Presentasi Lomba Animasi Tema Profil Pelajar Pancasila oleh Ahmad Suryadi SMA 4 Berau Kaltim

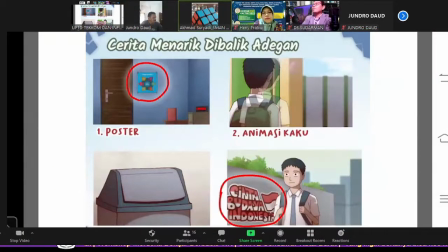4:06 kemudian ada beberapa cerita menarik saat saya membuatnya yang pertama adalah
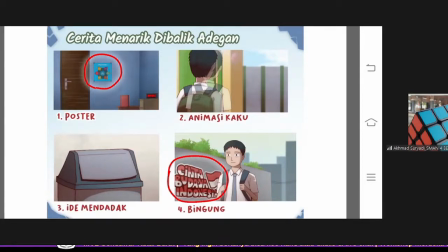4:13 sebelumnya saya tidak berniat untuk buat poster itu namun setelah saya buat backgroundnya saya pikir terlalu polos di belakang sana,
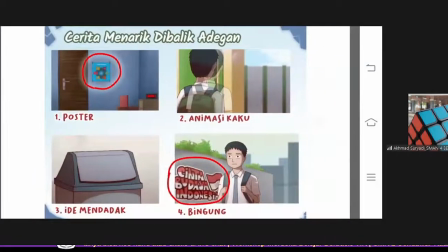4:21 jadi saya masukkan poster proper pancasila di sana lalu kedua itu ada animasi kaku jadi waktu saya membuat
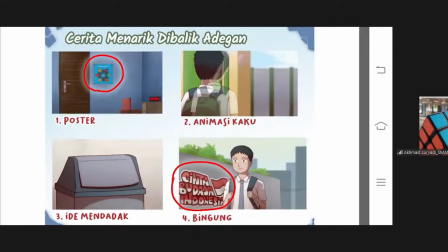4:30 animasinya itu saya pikir terlalu kaku saya bikin
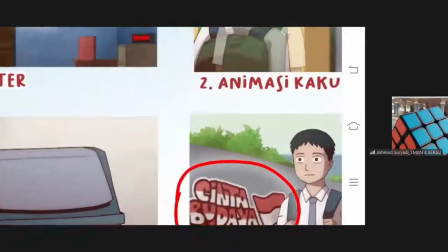4:36 supaya lebih bagus lalu ide mendadak untuk ada nonton sampai ini sebetulnya tidak ada di storyboard,
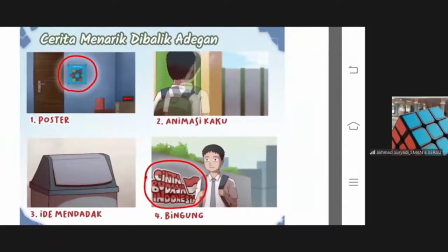4:44 belum pernah saya rencana ini tiba-tiba muncul di pikiran saya karena saya pikir untuk menambahkan nilai gotong rayang
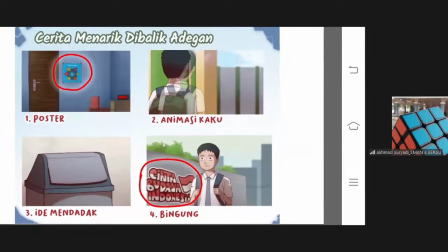4:54 agar lebih jelas kalau sedang 200 simersi satu menit lagi
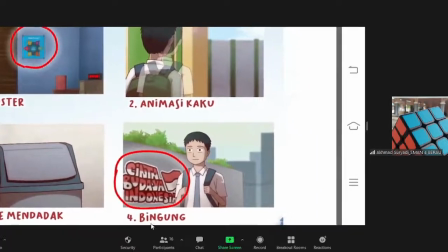5:00 keempat disini saya bingung untuk memasukkan poin
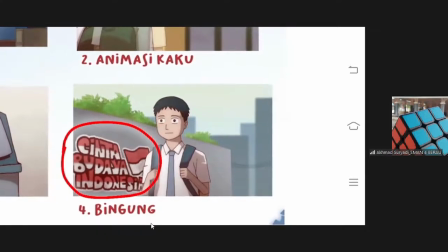5:07 kebinatakan global jadi saya tulis jadi saya gambar saja latar belakangnya ada murai cinta belakang Indonesia
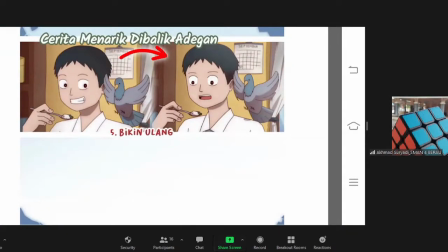5:14 kemudian disini saya sempat bikin orang animasinya karena gambarnya kurang baik dan
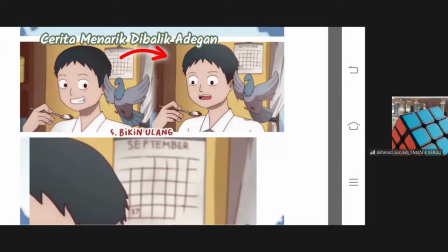5:20 di belakang sana ada kalender 27 September itu mengambilkan tenggap
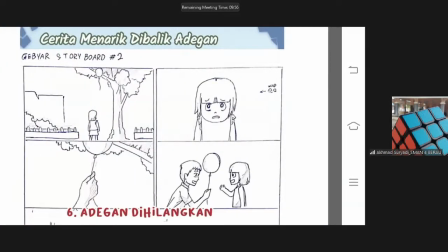5:26 dari animasi ini kemudian ada adegan yang saya hilangkan Karena durasinya akan terlalu panjang jika saya masukkan
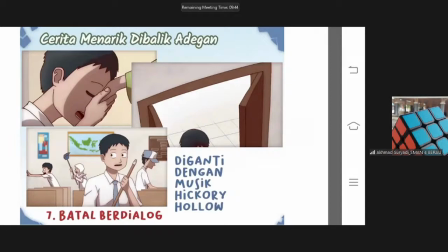5:37 Dan disini Hal ini saya ingin ada dialog Namun karena saya tidak punya mikrofon yang bagus Sehingga saya batalkan Dan diganti dengan musik saja
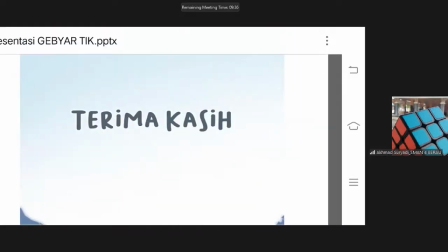5:47 Dan Sekian terima kasih Baik terima kasih kepada Mas Yudi Selanjutnya langsung silakan kepada Bapak Ibu Dewan Juri Silakan untuk memberikan Masukan dan tanggapannya kepada Bapak Sudarman Waktu dan tepat dipersilakan Jadi Untuk saudara Ahmad Suria Ahmad Suria Bisa diberitakan Perkasan utamanya itu sebenarnya Jadi saya itu ingin Menunjukkan bagaimana Menerapkan profil Pancasila itu dalam Kehidupan sahabat hari sebagai pelajar Pancasila itu terjadi Beberapa hal diantaranya Apa saja Masing-masing komponen itu bergambar di bagian mana dan apakah menurut Anda dari animasi yang Anda buat itu mendukung dari sebuah konsep. Dan di profil pelancaran pendeksi kan tadi? Ya, menurut saya cukup masuk.
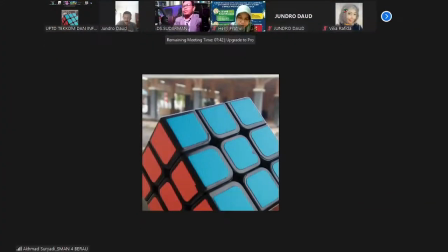7:19 Karena saya ada lain yang kurang masuk untuk saya yaitu di kebinaan global. Saya agak bisa memasukannya bagaimana. Memanai kebinaan global tadi ya? Iya. Nah, sebelum menuangkan gagasan di dalam profil pengusaha pendeksi waktu,
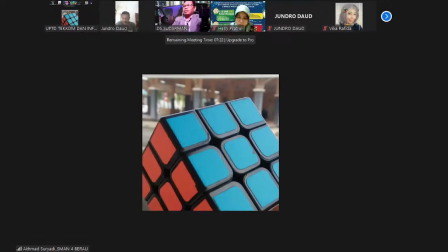7:38 buku apa saja yang Mas Ahmad ini baca ya? Saya itu nanti secara teknis nanti Mbak Eni barangkali yang menanyakan tentang animasinya, tapi saya mengulik terhadap konten yang menjadi pikiran emas.
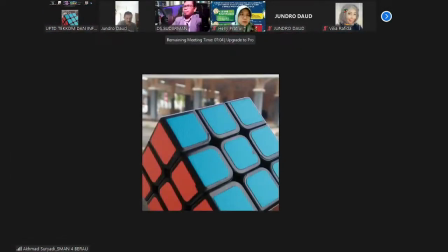7:57 Saya sih, sepertinya tidak kebacaan buku sih Pak. Jadi saya cuma lihat video dari capasular karakter, saya lihat video inspirasinya dari sana.